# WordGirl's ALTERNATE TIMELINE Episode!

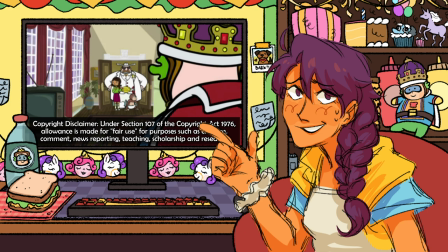28:35 When Becky is brought to King Chuck's throne room, which is just the mayor's office redecorated, we can see how King Chuck redecorated it, and it's very interesting.
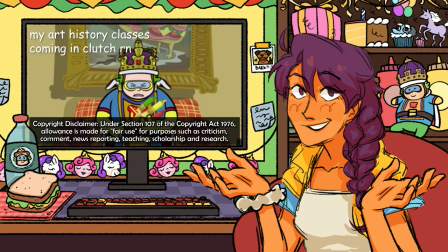28:43 There are a few paintings that are parodies of real-life paintings that I'd like to show you. The first one is in the hall leading up to King Chuck's room.
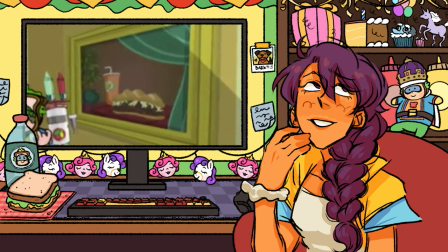28:50 It appears to be a still life with a sandwich and soda. I don't think this painting in particular is based on a real famous painting, but the red velvety tablecloth, the green curtain, and the fancy little olive plant in the background give it Renaissance vibes.
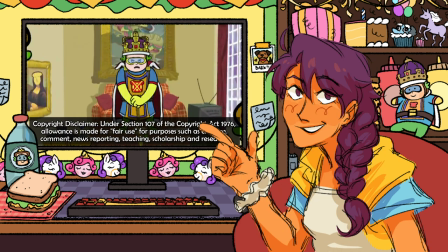29:03 The next painting painting that's next to the side of King Chuck's couch is the Mona Lisa, but with a sandwich-shaped head.
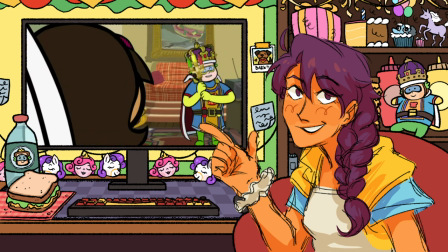29:08 The next painting that's above his couch is Napoleon crossing the Alps, where it originally pictures Napoleon Bonaparte riding his horse, though it's very idealized.
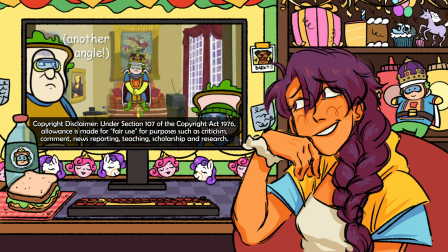29:16 This one is funny to me because King Chuck has this hanging right over his tiny little TV and game system.
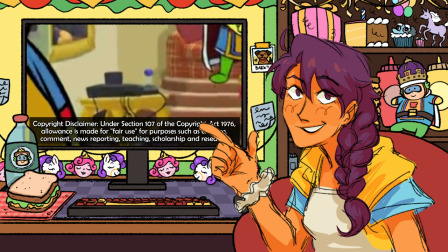29:22 Chuck's other decor include his little red couch, tiny TV, game system, apartment-sized fridge, and store-bought-looking sandwich ingredients on top of the fridge.
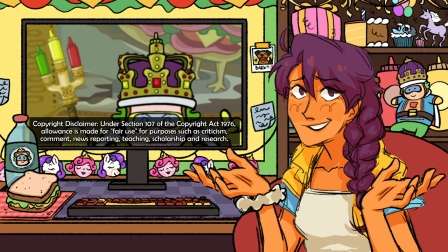29:30 Meanwhile, his crown is probably worth the combined income of every fair city citizen.
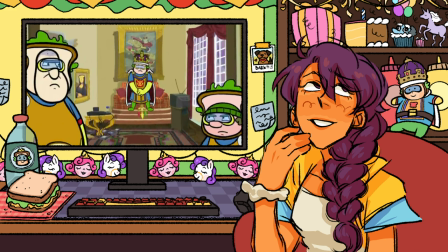29:35 I think the combination of suburban lifestyle and decadent royalty is hilarious for Chuck's character. Once he got all the power, he's like, I'm gonna commission these expensive paintings using taxpayer money, but after that, I'm making myself a sandwich with ingredients I got on sale at the grocery store.
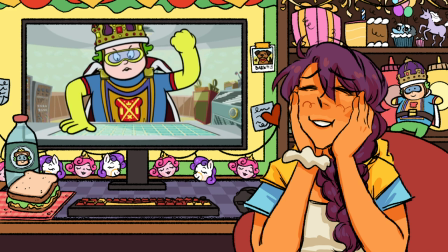29:50 His character was so fun to see transform in this two-part episode, and I'm glad the writers chose him to be the big bad.
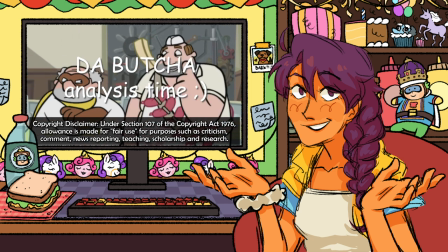29:56 Throughout the series, the Butcher has been portrayed as thoughtful in his relationships with others. For example, he tries to get along with his stubborn father as best he can, he takes in a stray kitty because he looks scared and hungry all alone,
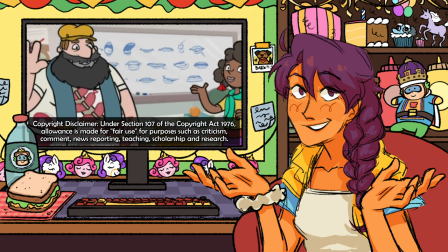30:09 and he even enrolled himself in class to help with his pronunciation and butchering of words.
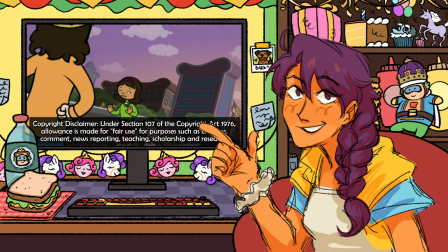30:14 This trait shows itself in how he decides to help Chuck in part 1 to escape and avoid going to jail because they're friends.
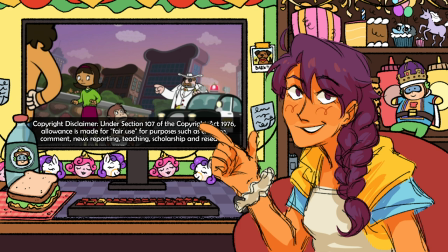30:20 In part 2, we see Becky and Bob get caught disobeying and questioning a sandwich-themed law,
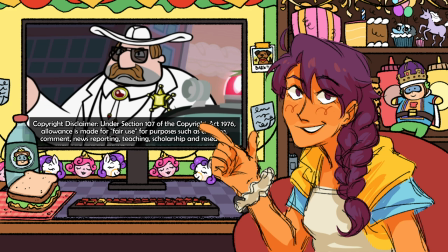30:24 and the Butcher, or Sheriff Butcher, takes them to City Hall for King Chuck to decide what their punishment should be.
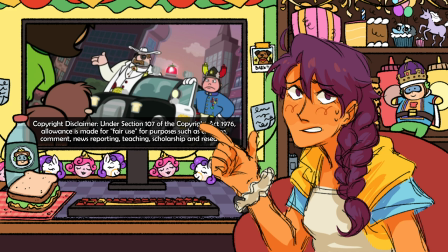30:30 This thoughtful trait has been twisted into being completely loyal only to King Chuck, likely because of the change in motive.
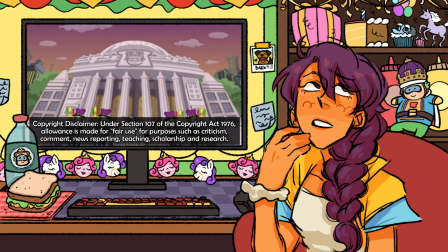30:36 It seems like he has access to all the riches he wants, and it would make sense to put everything into making sure that the person who's granting that stays in charge.
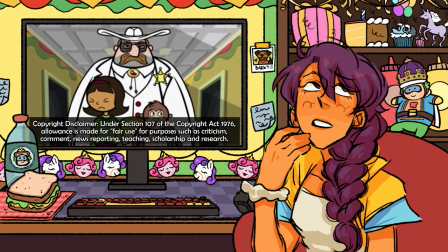30:44 It would also make sense that he would be inclined to serve someone who doesn't push him to better his vocabulary like WordGirl did.
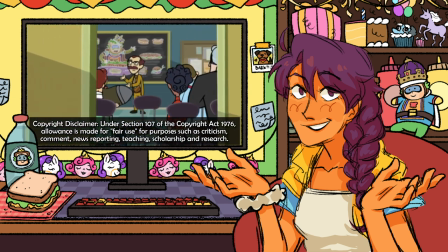30:51 WordGirl's influence on the Butcher created nice moments where he would learn new words and feel genuine joy noticing his improvements.
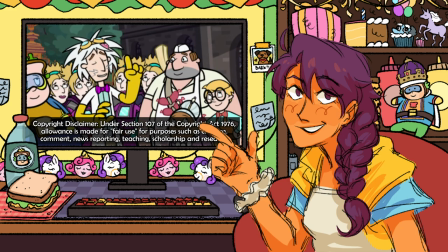30:57 Like in the Miss Power episode, where he briefly brags about WordGirl having taught him a word that she's now using with Miss Power.
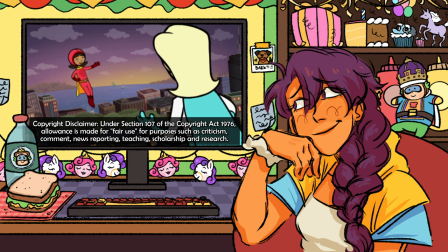31:04 Because being triumphant actually means winning! What? No, it doesn't.
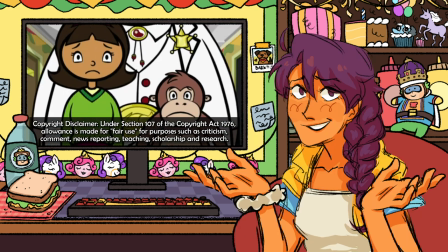31:09 Oh yeah, it does! WordGirl taught me that just last week!
Seeing how the absence of her influence having a negative effect on the Butcher, whether he knows it or not,
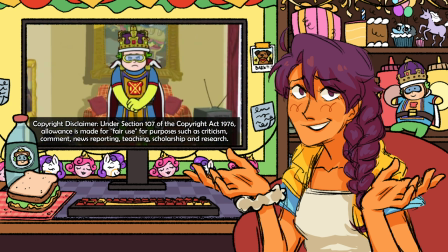31:18 subconsciously lets the viewers understand that all that hard work and sacrifices that WordGirl
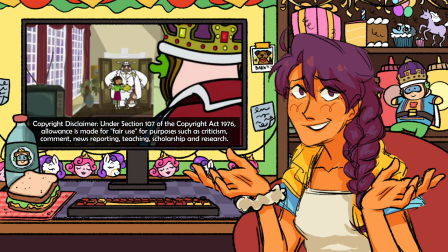31:22 makes are appreciated and overall add quality of life to the very villain she fights against.
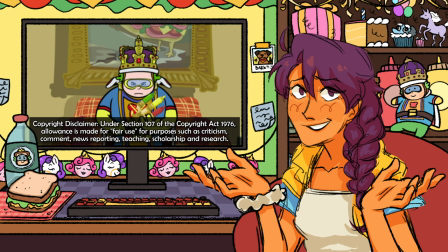31:27 The relationship between WordGirl and the Butcher is one of my favorite in the show, because out of everyone, he receives the most benefit from being around her.
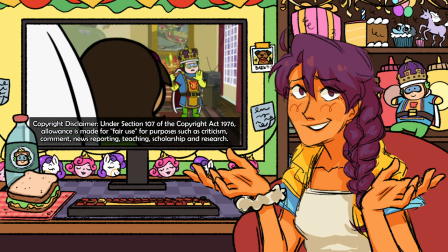31:35 Even if it's to battle in the middle of a Fair City National Bank, from learning about being well-spoken, which she has shown to value a lot.
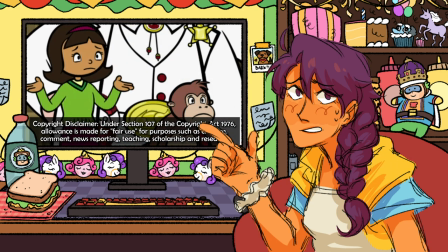31:41 Without WordGirl, he loses that part of himself, and only Becky would know if she decided to let things be as they were in Chucktopia.
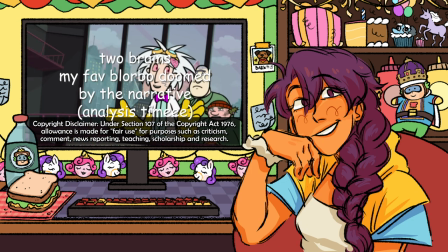31:48 Dr. Two Brains is a very interesting character because his traits are very contradictory.
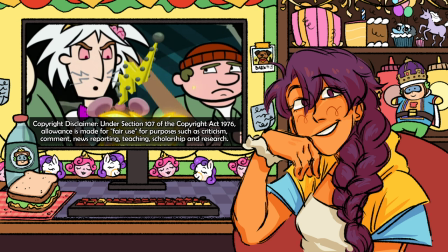31:53 He has the unique premise that every decision he makes is either made by a highly intelligent man or a malicious mouse,
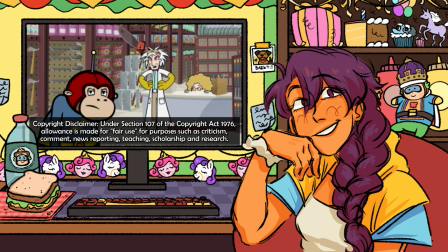31:59 so his decisions are on a wide scale that with little thought makes him seem very unstable.
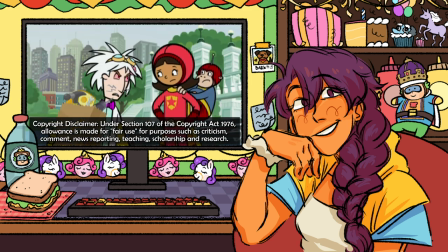32:03 But when examined closely, like I did in a previous video for Steven, it's possible to see which are stable traits and which are situational.
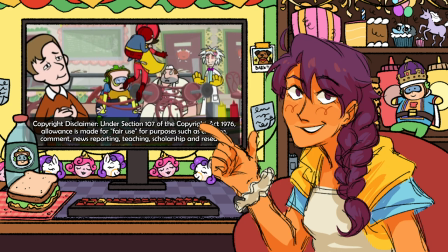32:10 In part 1, we see Two Brains come to Chuck's and the Butcher's rescue because of his loyalty to food-related villains, and his mannerisms are consistent with what we've seen throughout the show.
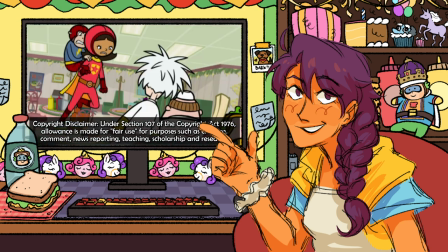32:18 He's bluntly observational and runs into the same figure of speech misunderstanding as the previous two villains, which only fuels WordGirl's rage at them.
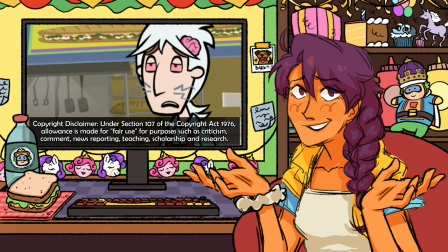32:26 In part 2, while Becky hides from King Chuck's personal army, she finds shelter in a random sandwich shop.
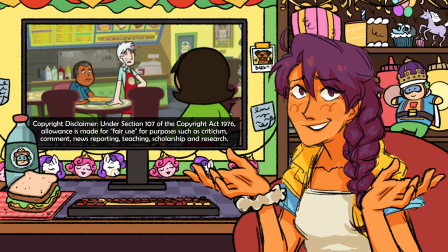32:31 This happens to be the same shop that both her dad, Tim Botsford, and her arch nemesis, Dr. Two Brains, are in.
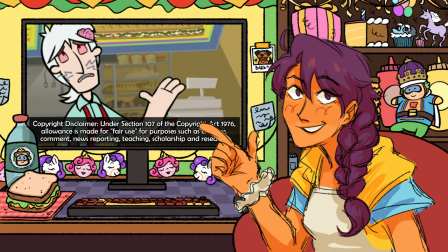32:36 Tim was waiting on a sandwich and Two Brains is preparing it.